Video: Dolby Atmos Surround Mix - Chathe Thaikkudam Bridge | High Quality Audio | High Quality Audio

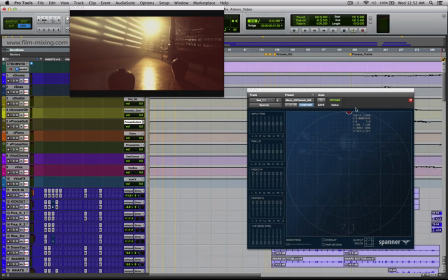(65:21)
So what I did was I added spanner and I let the mix start from the center, opening up slowly
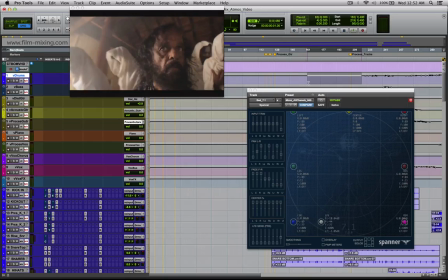(65:31)
as you come into this whole section until the point that he's realized the fact.
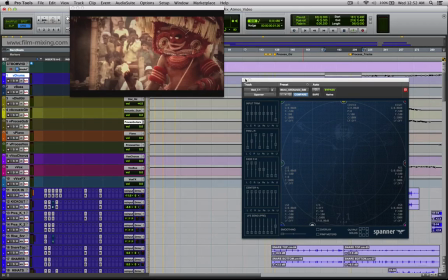(65:39)
So that was the first thing that I did.
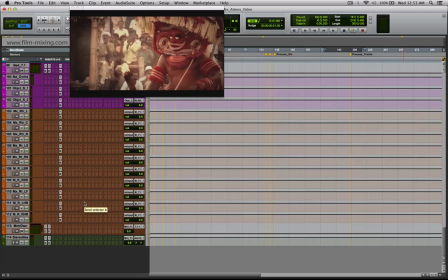(65:41)
The second thing that I did was I wanted the audience to start off with a very with a slightly narrower bandwidth,
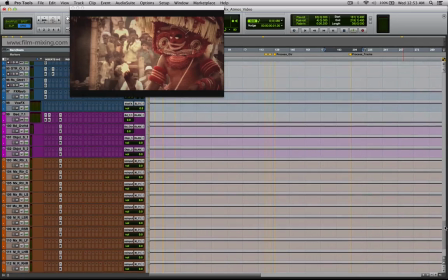(65:49)
so that it's a bit more mellow and you don't want to get in the aggression beforehand with all the brighter sounds over there.
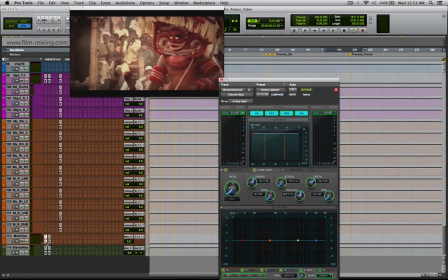(65:56)
So what I did was I added an EQ
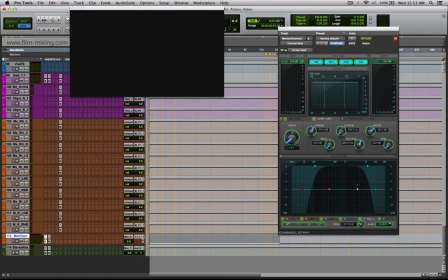(66:01)
over here, and what the EQ does is it goes from having
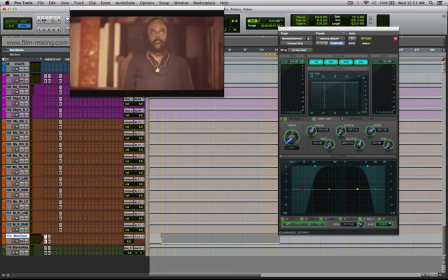(66:05)
a high pass and a low pass, so it goes from there, and as the pan opens up,
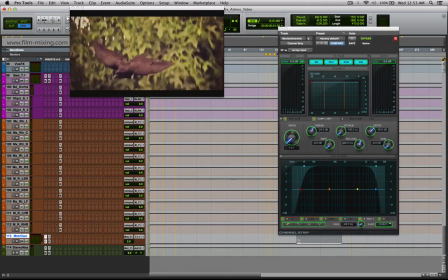(66:14)
so does the EQ open up. So it opens up exactly the way the pan does.
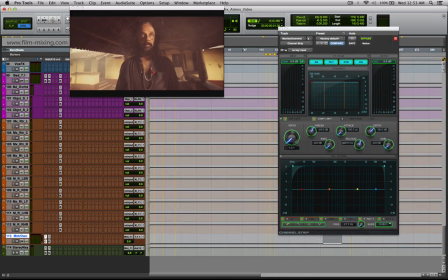(66:18)
So when the whole mix is spreading out across the whole area, giving you the opening up of the soundscape, so does the frequency part of it. In that sense, what happens is it opens up, and then you have a whole lot of expressions, not only in terms of space but also in terms of tonality.
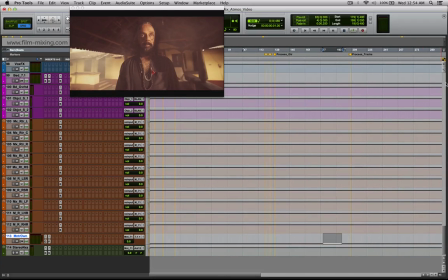(66:38)
And this is how that portion, that whole section sounds like.
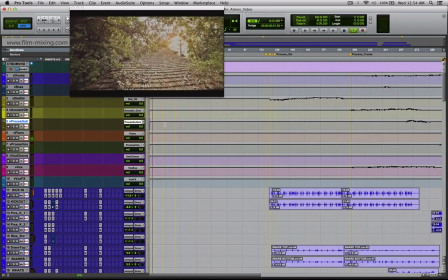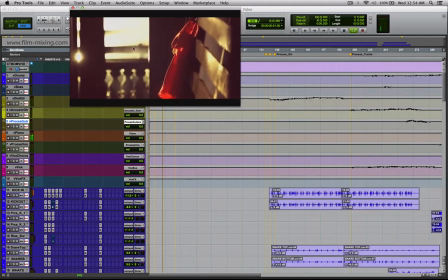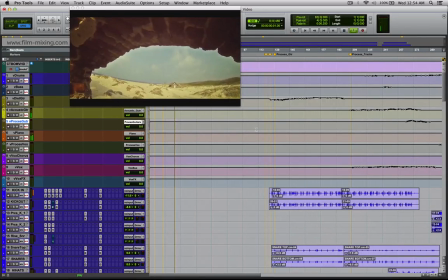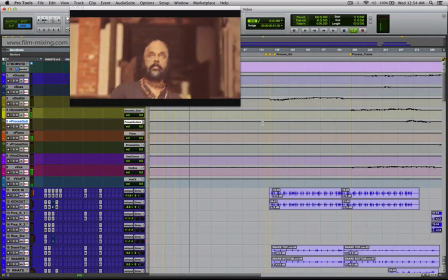(67:00) പാഞ്ഞേ മുന്നേ ആരാൻ പോണേ തീയാട്ടാൻ കോമരം പിൻപേ
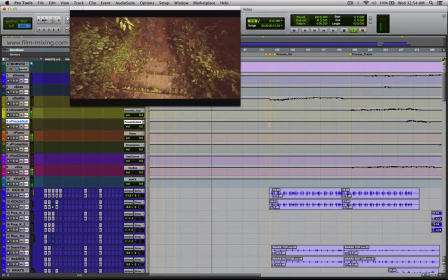(67:11) ഞാനേ തന്നെ കണ്ടാരങ്കാവേൽ ചേരുന്നേ കണ്ണീരിക്കൊണ്ടേ.
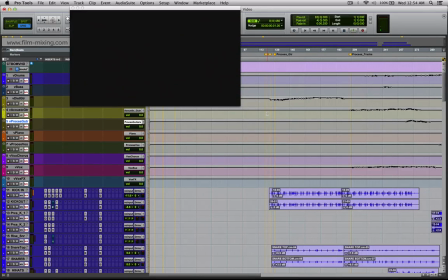(67:22)
So you can see it makes a whole lot of sense with having those long timed delays even when it's mono.
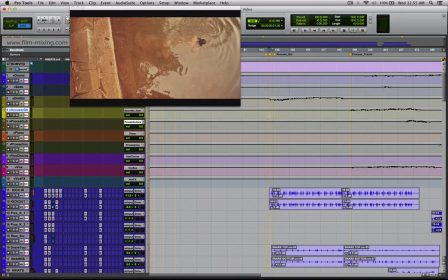(67:28)
Now at the point where it opens up, this is how it sounds like.
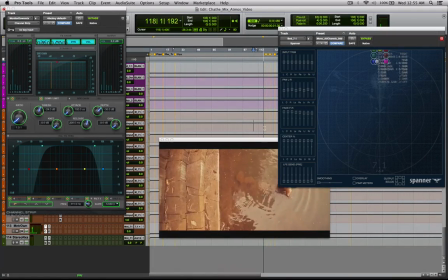(67:34) വായ്ക്കരിതന്നേ ചൊല്ലുന്നേ ഞാൻ പണ്ടേ ഛത്തേ.
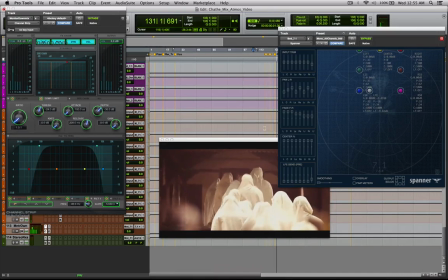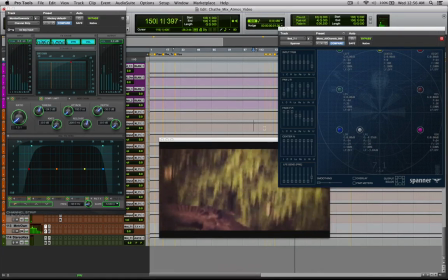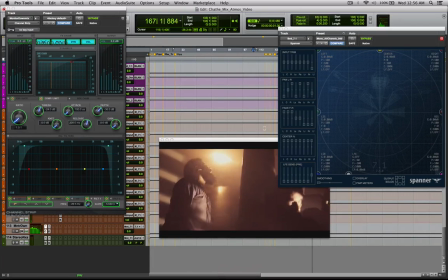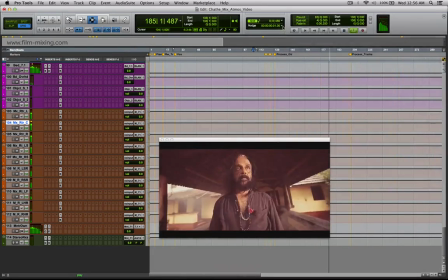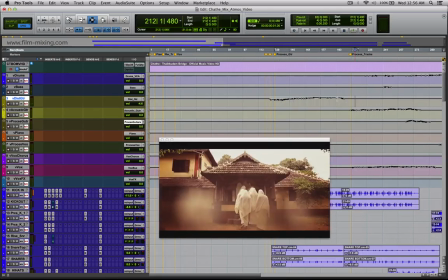(68:12)
Right. Over there, what I've also done is I've also done a small ride on the distortion guitar,
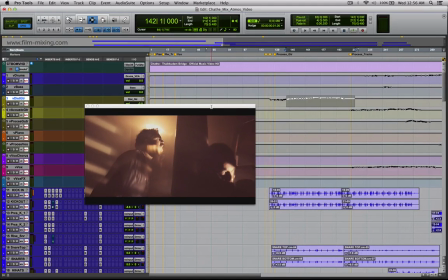(68:20)
so that you have the vocals come in and you have the guitars underneath that.
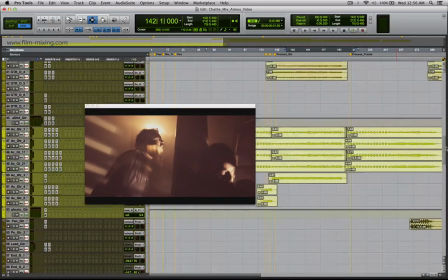(68:24)
And during the morph, or during the slight tearing that I was talking about earlier on the vocal tracks right here,
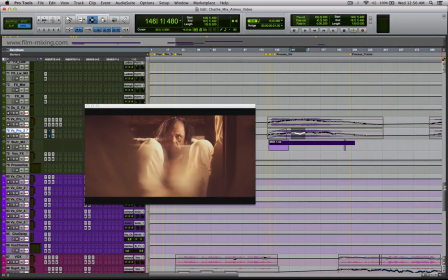(68:31)
where you have the dip in the tear vocals over there, which, if you remember, is this little thing, or which is the stutter vocal thing.
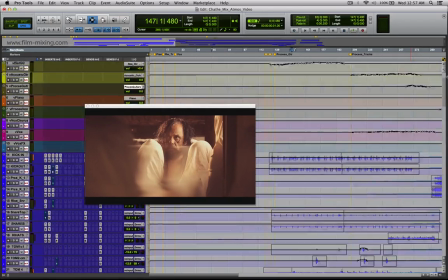(68:45)
At that point, what I've done is I've raised the guitars a bit so that you have a different melody come in.
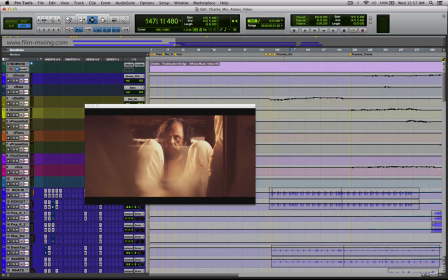(68:52)
And the way these guitars are panned, these are the distortion guitars, the way these distortion guitars are panned, if you remember, has the more intimidating parts towards the sides of your ears and the more melody part towards the front. So it starts to build that space right there.
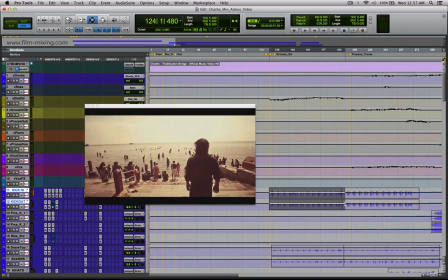(69:06)
And at this point, if you remember, I had mentioned that the kick is really, really compressed and you have very little space for it.
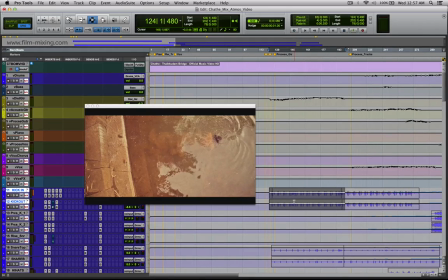(69:14)
That's also because you have the bass notes come out much more cleaner over there.
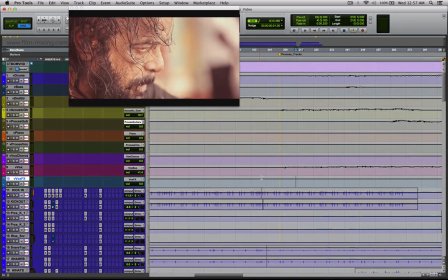(69:19)
Once once you cross that, the next portion that comes in over here, like after break, is a different set of vocals.
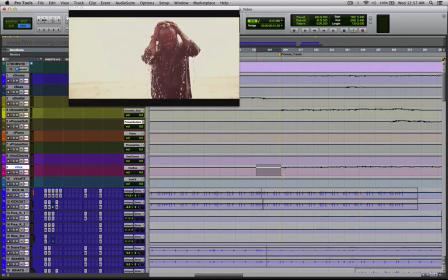(69:28)
At this point, the person has realized that he's dead and he's starting to do the rituals for himself. So this is what happens, what I've done to the vocals over there, with a slight change in the acoustic guitars,
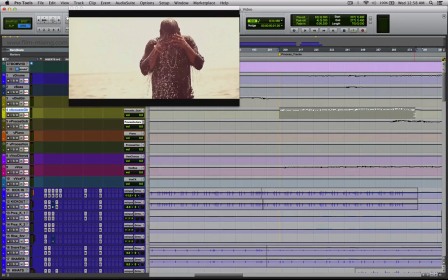(69:41)
because the acoustic guitars play a bit of a contradictory chords to what is actually being said on screen, and this is how it sounds like.
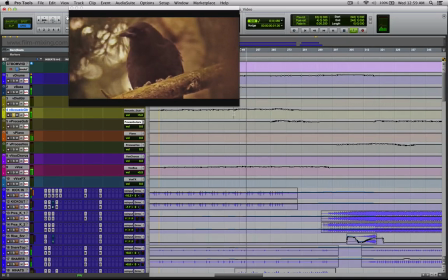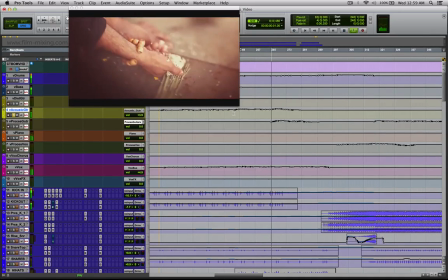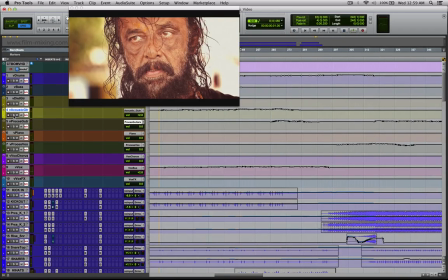(70:02)
So you understand, you can hear the contradiction of the way the chords progress compared to what is actually being depicted with lyrics. I wanted to bring this contradiction out front because, from what I understand,
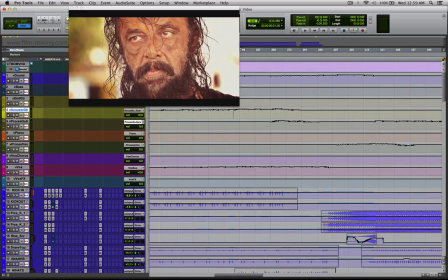(70:16)
that itself is a conflict of emotions between what is happening in reality and what the person has experienced.
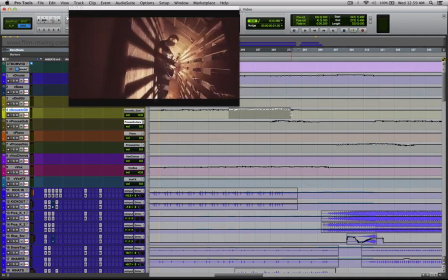(70:23)
So I've bought these guitars a bit upfront because the lyrics will
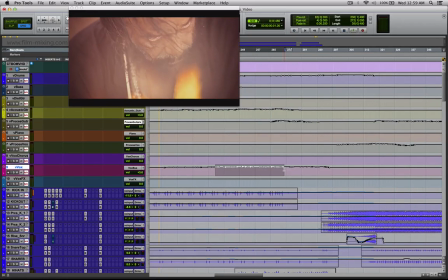(70:28)
anyways be in your head because it's spoken word and you kind of make out through the words of what is happening there.
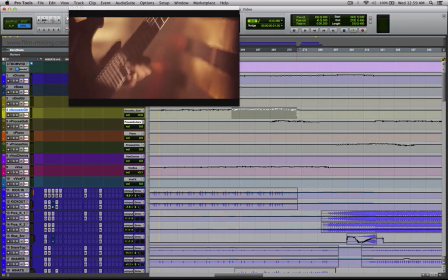(70:34)
But these things bring out a different emotion.
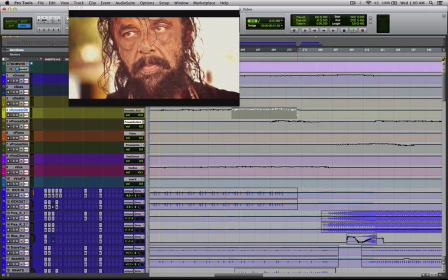(70:37)
And because you understand the lyrics as something that is very graphic and the chords that are playing as something that's very contradictory to the person who's listening, and the person who's watching would have the emotional impact of this character that is there. So if I play that again, this is how it sounds like.
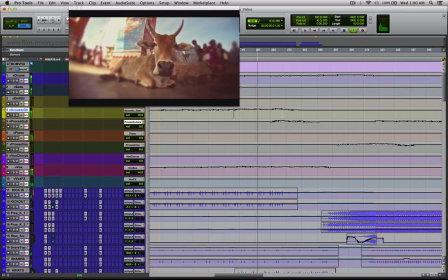(70:58) മന്ദായി മാറുന്നേ മാവായി പൂഴുന്നേ എല്ലെല്ലാം നീറി പൊടിഞ്ഞേ
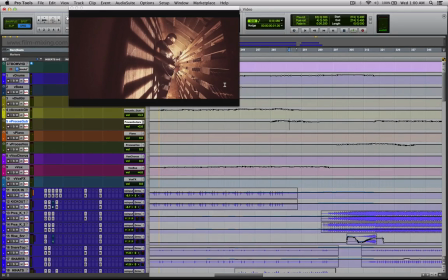(71:10) പിണ്ടമീരുത്തിട്ട്.
So this person over here is Mithun Raju, who's played the lead guitars on this.
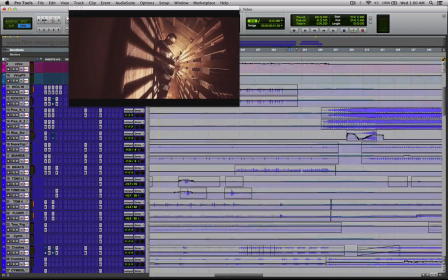(71:17)
Now, one of the things that I've done with the guitars over here is,
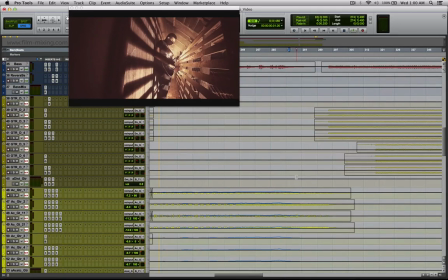(71:21)
as you see the leads on screen, there is a different ride that happens to it.
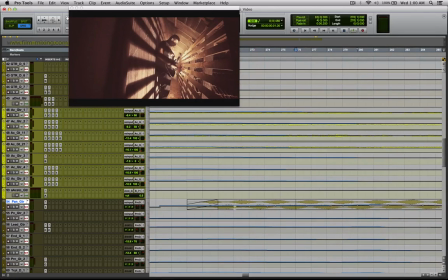(71:28)
So if you look at this track actually has a lot of left-right pans that is happening within it.
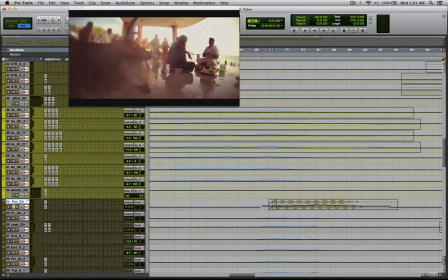(71:34)
But what I've done is I've kept it in the front so that when you see him play,
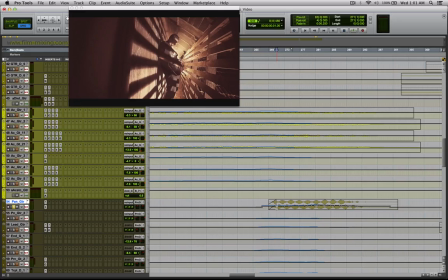(71:40)
you actually connect with that person, and when you cut off from that scene, it becomes part of the music score.
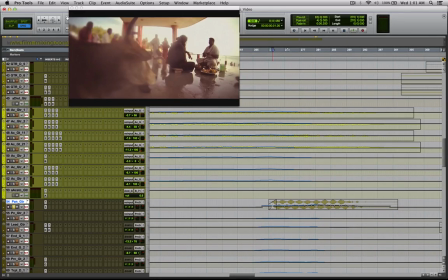(71:46)
And this is how it sounds like in solo.
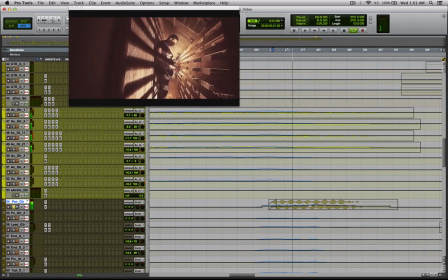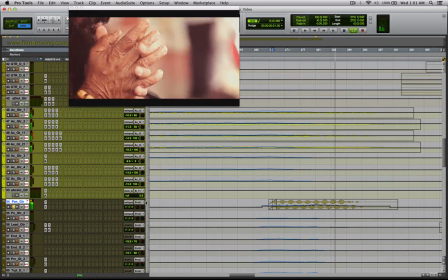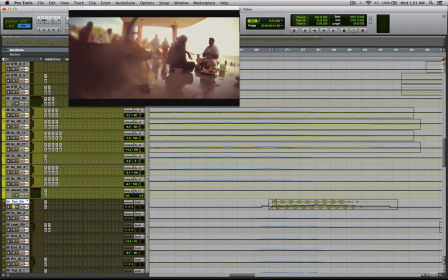(71:58)
So you can see that once you've disconnected, once you've gone away from the shot of him playing the guitar, it becomes part of the space. Again, this is a very easy technique to link this guitar to the fact that he's playing it right then and there, right in front of you, and it's actually a performance.
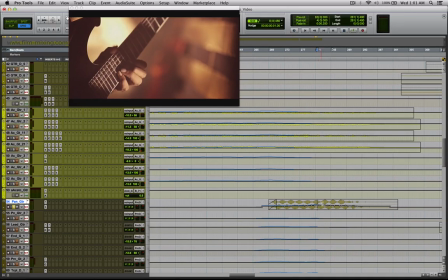(72:14)
And at the other cut, once you cross this, it is part of the story.
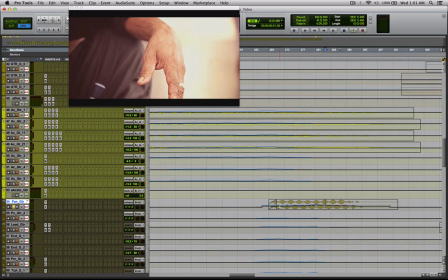(72:18)
So you have to get your instruments to be part of the person right in front of you and part of the story. And this is a pretty easy way of achieving it. And in context, this is how it sounds like.
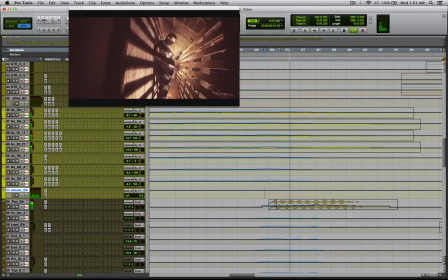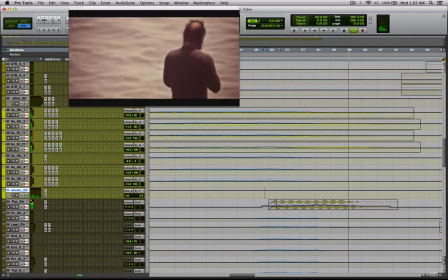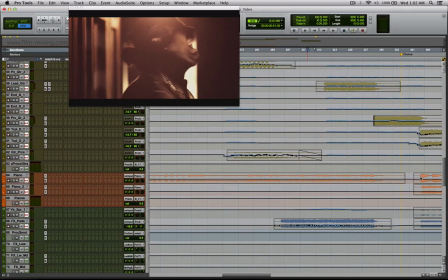(72:43)
Over here, you have two very distinct screams that happen. So this person you're seeing right here is Piyush, who's the
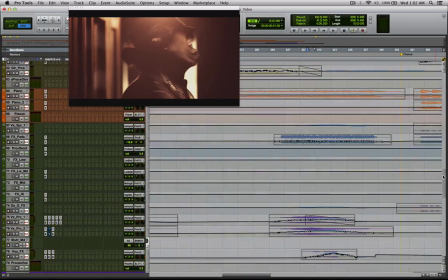(72:53)
amazing person who does the first scream, and there's another person who screams just behind him.
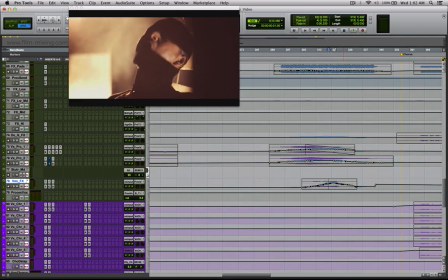(72:59)
This is Anish, who's again not the drummer Anish. This is again another vocalist Anish, who does this fantastic second growl that comes in.
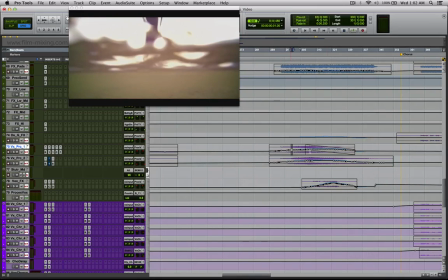(73:07)
Now, this piece over here
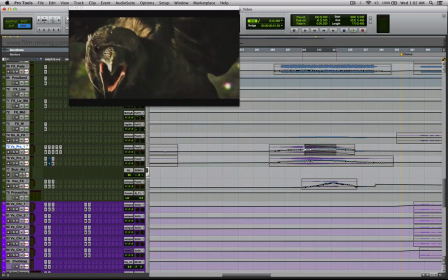(73:12)
transitions from the face of the crow all the way to
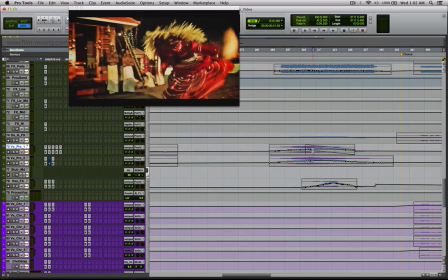(73:19)
Piyush, to this very extravagant dance form which we call Theyyam in our place.
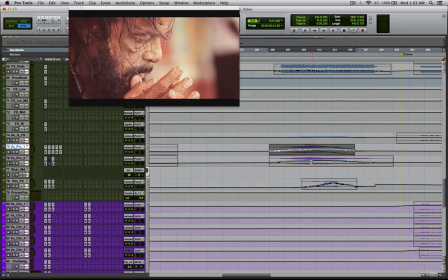(73:26)
Now, what I've done is I've taken the main track. There's also an additional process track that is panned towards the surrounds.